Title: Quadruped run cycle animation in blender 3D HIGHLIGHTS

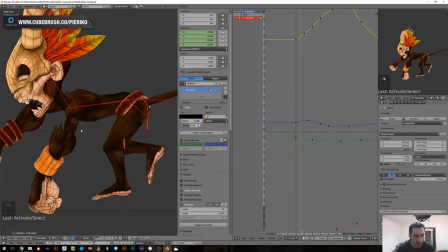[11:51]
I've started polishing the animation of the spine,
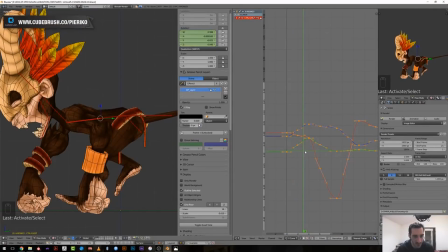[11:55]
and then I've polished the chest by trying to offset them a bit and trying to input this sense of weight,
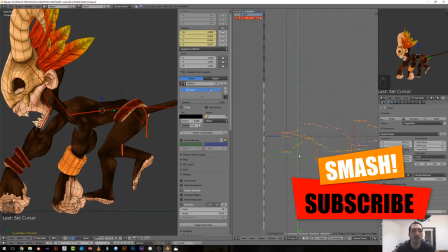[12:04]
meaning that we should have some kind of a braked
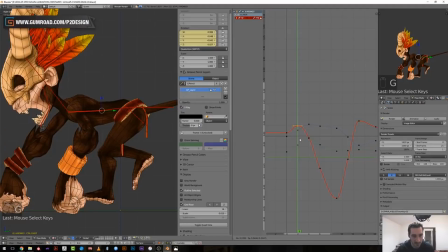[12:08]
curve of the back whenever our character has his hands on the ground,
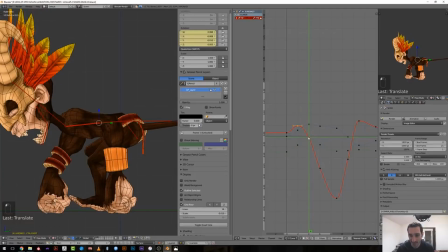[12:14]
because he's pushing and his shoulder are pulling the spine upward. And then I offset the head too and try to
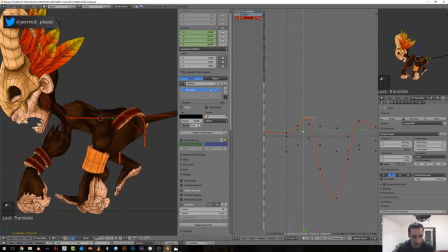[12:25]
input as much movement as needed without making it going too crazy,
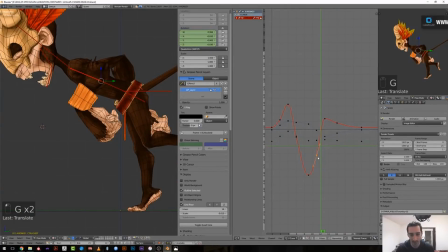[12:31]
because his head is very big, so if I input too much movement to it, that will look like super jittery and super strange.
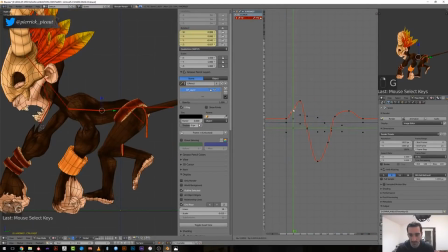[12:39]
As for the feet, I've worked first from side view,
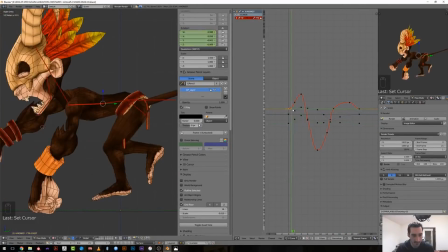[12:43]
and then I've input some left and right movement and also some spinning movement on the y-axis from the front view,
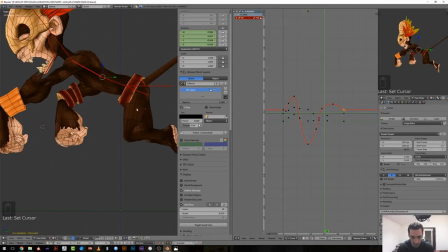[12:51]
and then just turn around my character to check out that his silhouette and his movement felt natural.
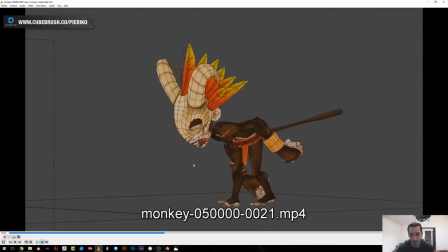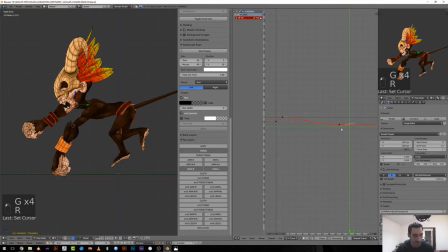[13:04]
In the final stage, I've animated the jaw with a follow-through animation, the cloth, the feathers, and also the tail this way. The idea here is that as those are driven by the head or the hips,
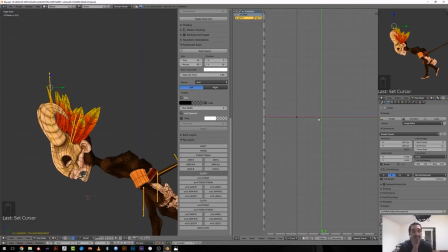[13:20]
it's pretty easy for me to guess how to animate them, so that I can work by using directly the animation curve. The final thing is that if you want your cycle to work correctly,
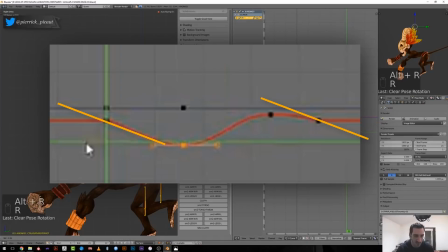[13:33]
make sure that your curves are aligned on first and very last frame. And here is the final result. I hope this highlight will help you in your next animations. Hope you've enjoyed this video. Don't forget to push the subscribe button. And if you want to support me, go on my Gumroad page or Cupbrush or on the Blender Market. See you next time.